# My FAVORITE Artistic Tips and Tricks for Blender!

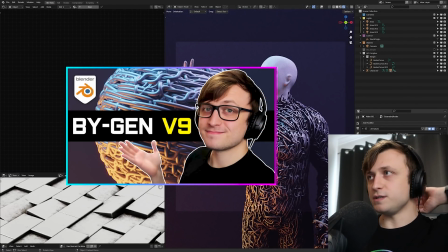4:09 Biogen V9 announcement video recently, you might recognize this model.
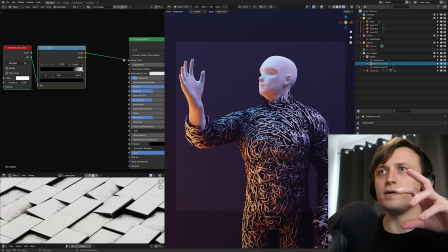4:12 But this is a really, really cool demonstration for the ambient occlusion, because if I unplug it here, you can see that we just have this tangle effect going on around the body.
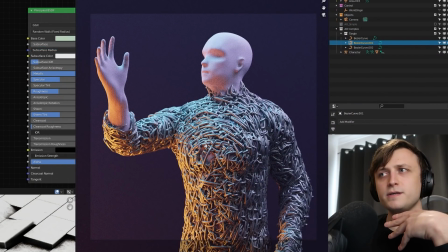4:20 It looks pretty cool, but it could do with being a bit more interesting.
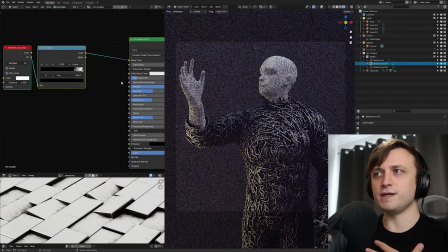4:23 But by adding the AO, it gives us a bit of shadowing in between the objects, all of a sudden we get this very cool darkened effect.
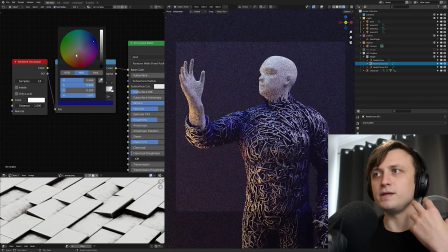4:29 And if you're into stylistic rendering, we can do a lot with this, because say I can make, you know, that darkened area red, for example, and play with the values.
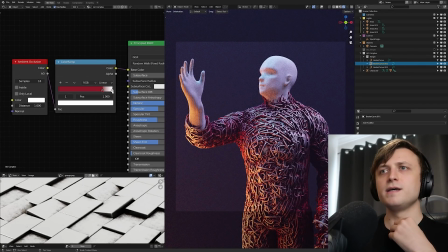4:37 So where things are intersecting or they're coming close together, we're getting this red effect. And then I can quickly change the higher areas to maybe something a bit more bluish. So you can see we can get these interesting procedural color combinations without having to do any manual texturing around the object. So that's why I love ambient occlusion. It's so powerful. But like I said, there's more we can do with this.
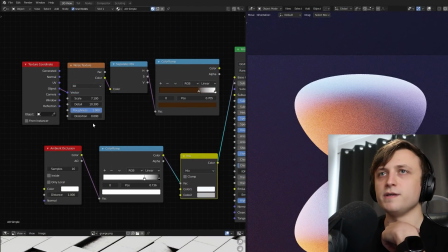4:56 So let me bring my old object back. So in this other material, I've got two things going on here. At the top here, I have a procedural noise texture being separated into HSV again.
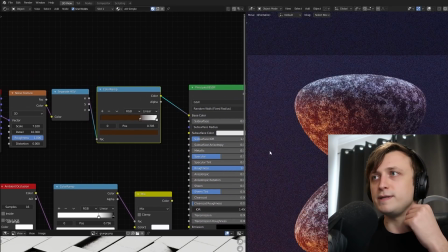5:04 Remember the previous tip? The H is being plugged into a color amp, and if I plug that into the principled BSDF, you can see we're getting just a general grungy pattern going around the object.
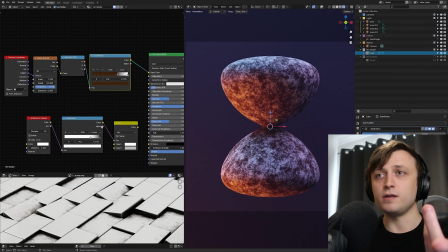5:12 Now below here, we have ambient occlusion with the color amp, and if I plug that straight into the principled BSDF,
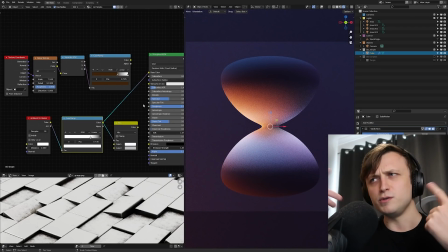5:16 you can see we're getting the opposite of what we were doing beforehand, where instead of darkening the inner areas, we're darkening the outer areas. And that's because I want to use AO as a mask. So I want the white values, imagine them representing a 1, whereas a 0 would represent black, to tell our texture where we want it to distribute our grunge.
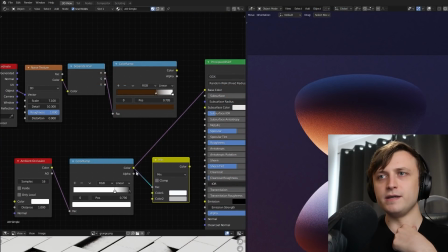5:33 So I have a mix shader node here. I'm using the AO as the factor input, so it's our mask. Color 1 will be the base color of the object, and then color 2, we will plug in our new grunge texture, and then I'll plug that into the base color,
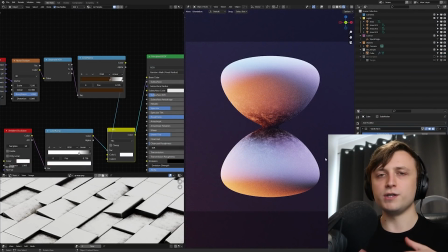5:44 and then all of a sudden you can see that we have a grunge effect happening on the inner areas of the mesh. And this is all procedural.
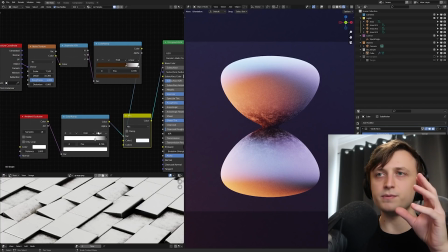5:50 So again, the ambient occlusion being white this time as controlled by the color ramp, where white defines the inner areas, is being passed as the factor input, so the mask.
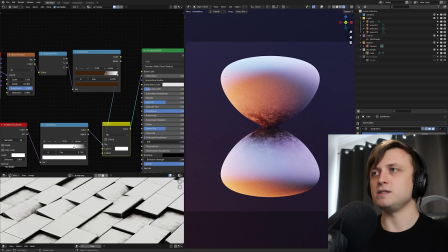5:58 So that's dictating where the grunge should go.
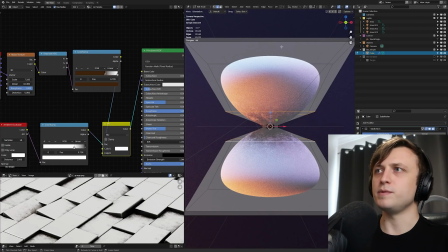6:00 So if I go and modify this object now, if I go into say edge mode, maybe add a couple of extra edge loops, scale that in a bit more.
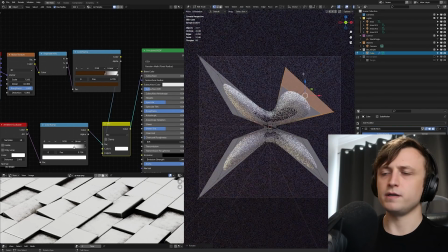6:08 And then maybe if I grab like one area like this and kind of rotate, fold it in so we get some more crevices going.
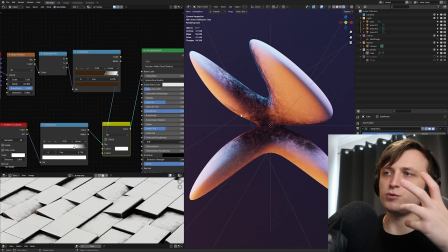6:13 You can see that where areas come close together, or where they're in close proximity, this grunge effect is being procedurally added to them.
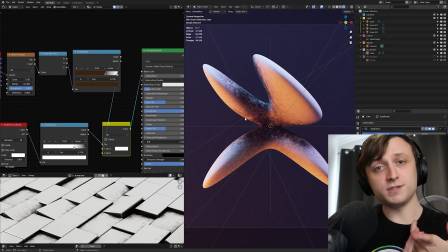6:20 So that's the power of ambient occlusion. Not only does it act as a really cool stylistic tool, but it also acts as a really cool masking tool.
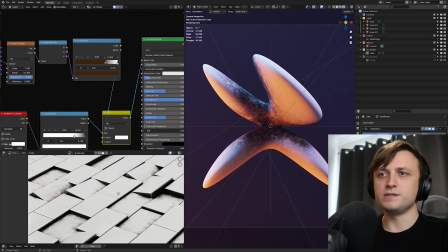6:26 And then the image I have down here as a demonstration is one of the product images from my ambient grunge node.
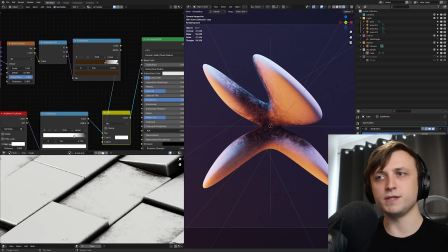6:30 So you can see here how that effect is used to grab where the areas of objects come together, so we can apply a grungy material to it.
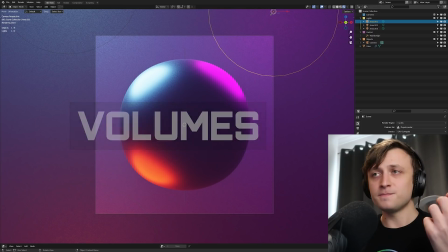6:36 So exploiting volumes. Volumes are one of my favorite atmospheric effects in Blender because you can get so much variety with them and they're so grounded in reality.
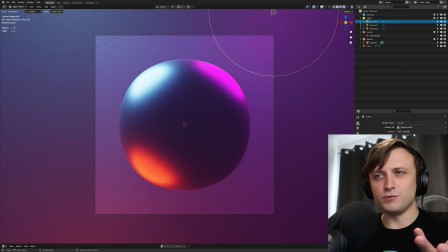6:44 Like, we're never going to get bored of a volume, and we're so used to it in real life as well, like when there's mist and fog and the clouds and all of that. So I don't think volumes will ever go out of style. But for my work, one of the reasons I love using volumes is so I can get color gradients going across 3D space, especially for a background, for a character, for example.
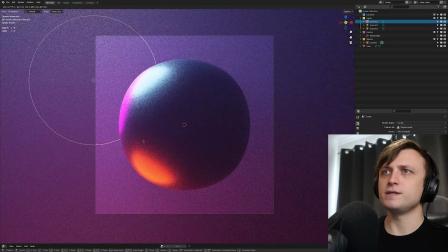6:59 So if I pick one of these colors here and move it around, the color of the gradient behind it is also changing.
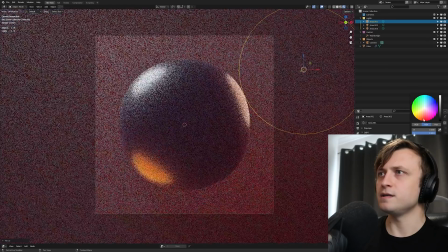7:04 So let me just change the color, and you can see how we can get a different effect.
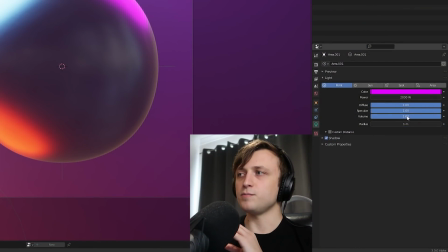7:07 One of the really cool things is that if you're using the Eevee rendering engine, and then if you look under the color properties, you'll see that you have independent control for the influence of the light on the volume.
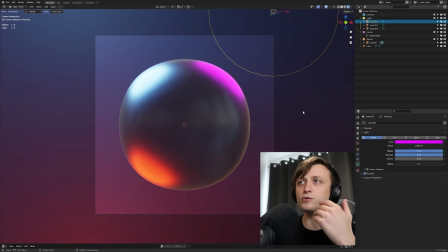7:16 So if I scrub the value down for this light, you can see that it's no longer affecting the volume, but it's still affecting the object. This means that yes, you can have different lighting affecting the object as you have affecting the volume. So it means you can get remarkable control over the change of color in the scene. So I've demonstrated that a few times in other videos, but I love it. I think it's
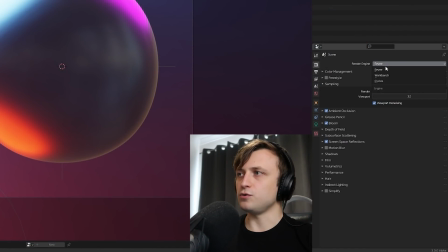7:33 fantastic. But one thing I will say is that that independent control does not exist for the cycles version.
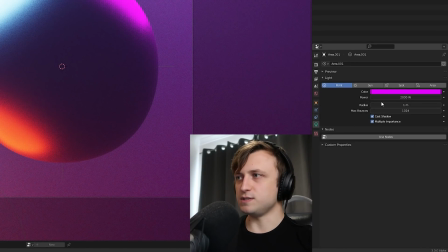7:38 So if you go into the light properties, you'll see that that value is not there.
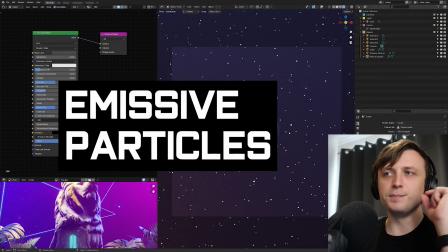7:40 Okay, so another thing I like doing for my artwork is using emissive particles to give a sense of depth in a scene.
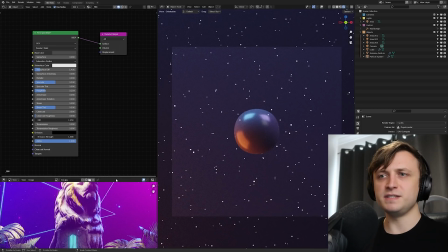7:47 It's a very cheap trick because it's fairly easy to set up, and as your camera moves through the scene,
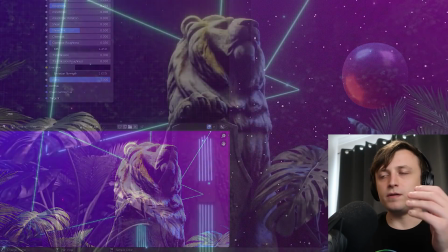7:51 as I demonstrated in my Epoch animated short, the particles further away from the camera move at a slower pace.
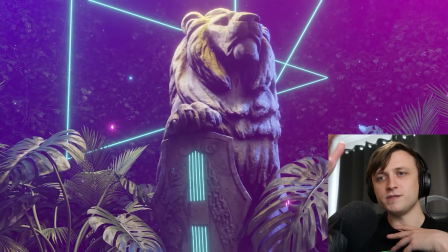7:56 So that's a parallax effect, essentially. So it gives a quick sense that you are actually moving through a scene.
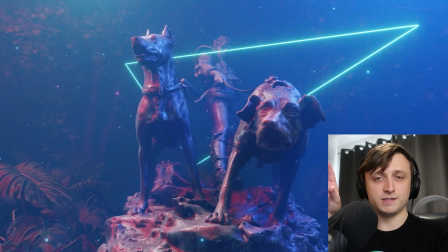8:01 So if nothing else much is changing in the scene, it gives a good sense of depth,
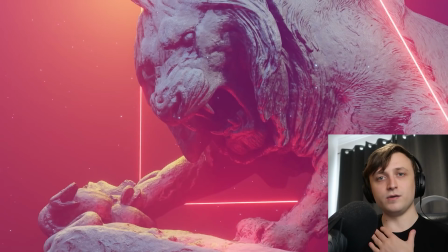8:05 because if your brain can identify those particles moving, then you can go, oh wow, this scene must be a lot bigger than it looks to start with.